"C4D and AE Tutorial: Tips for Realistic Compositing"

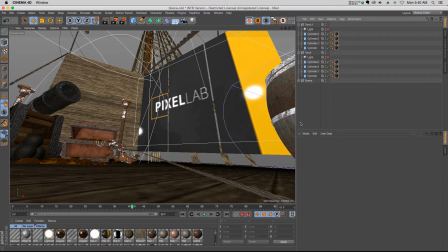Hey, what's up everybody? Hope you're having a great day. I have some tips when it comes to compositing for you today. So here's my scene, and I have these torches, but I don't want to do the fireballs coming out of these torches in Cinema 4D. I want to add those in After Effects.
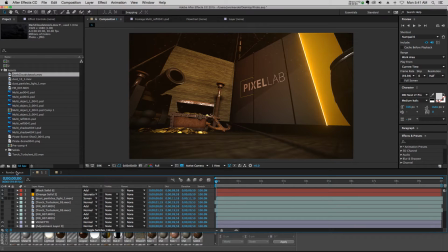So I'll render out this scene right here, and I'll bring it into After Effects, and I'll go ahead and add some stock footage to these torches. So this scene is looking pretty good, but we can add a couple of things in Cinema 4D to make it even more realistic. And that is to do with the lighting, because if you look at this torch, in real life,
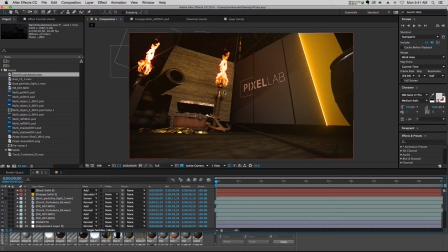it would be casting light onto this cannon, and this torch would be casting light back onto this wooden piece. So it's not totally realistic. So if you're going to be adding fire or anything like that in After Effects, you might want to set up your scene a little bit differently in Cinema 4D.
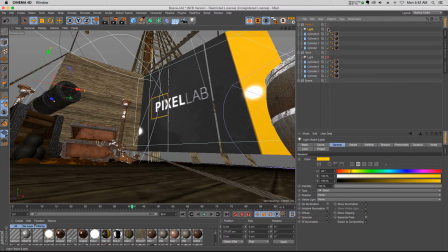And it's really simple. All you have to do is add an extra light and put it wherever you're going to be adding your flames in After Effects. So I just took a light and I placed it right above the torch and I made it a bit of a yellow color.
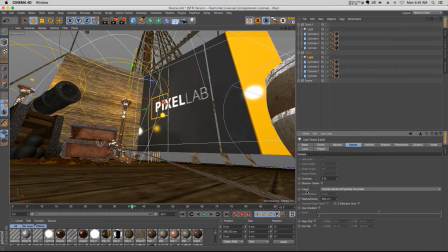And then under the details, I changed the falloff to inverse square, physically accurate. And I just gave it a little bit of a falloff, so it's just affecting the stuff that's just right around it.
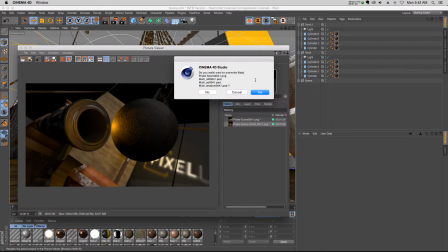And that's gonna give you a much more realistic look with the light sort of casting onto the 3D object.
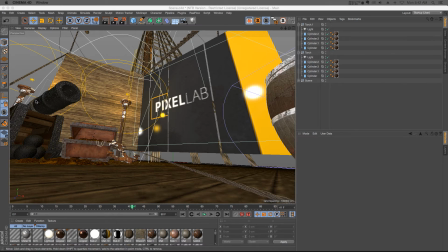So we should have some of the yellow casting onto the cannon and onto this back piece.
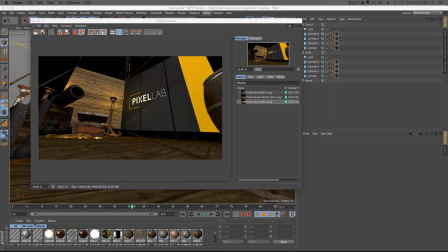All right, so here's our final render, and it looks a little bit strange without the fire on here because you just have these yellow splotches in the background.
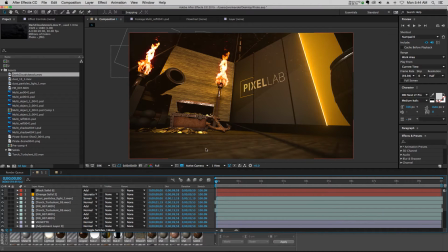But if we jump over into After Effects and it reloads, now you can see that we have a much more realistic look. It might be a little bit too yellow because these flames are more orange, but you get the idea that just by adding a light and a little bit of fall off and some color in Cinema 4D,
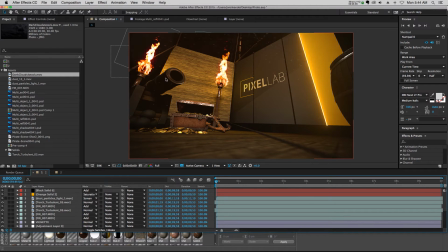it's gonna affect the surrounding scene a lot more realistically. And let's just pull up our before and after.
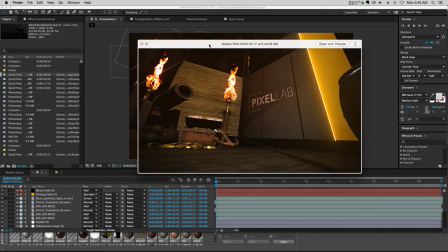Here's the before and here's the after. So it definitely adds a nice little touch to that.
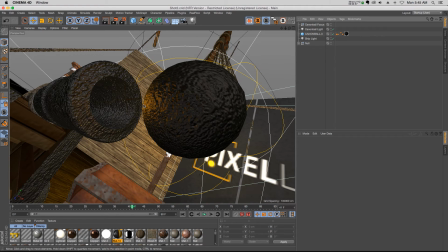And I also have this second shot here with a close-up just to show you a little bit more. So I have the light positioned right by this cannonball. And if you turn it off, you can see that we're gonna lose this really nice highlight on that cannonball.
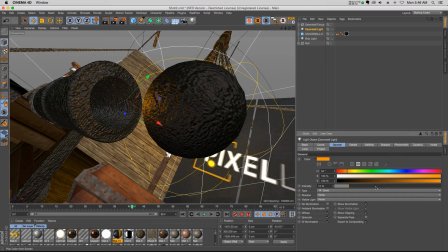So what I would do is I would put it right here, and as I want this cannonball to shoot out, I would just keyframe up the intensity to have it pop on and then pop off.
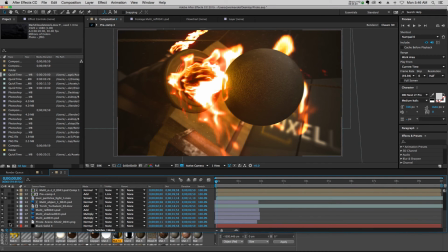And that's just gonna add a really nice little touch. You can see that if I isolate the render, you have this really nice hotspot on that cannonball. So anyway, just a quick tip. This is probably more of a beginner tip, but if you're gonna be compositing anything into After Effects,
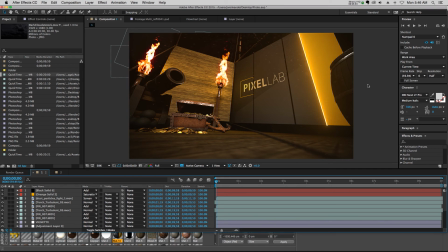just think about kind of where the light is gonna cast and if there's any way that you can set it up better in Cinema 4D for a better result. So I hope that helps you guys out. Thank you as always for checking out the Pixel Lab, and we'll talk to you next time. Ciao.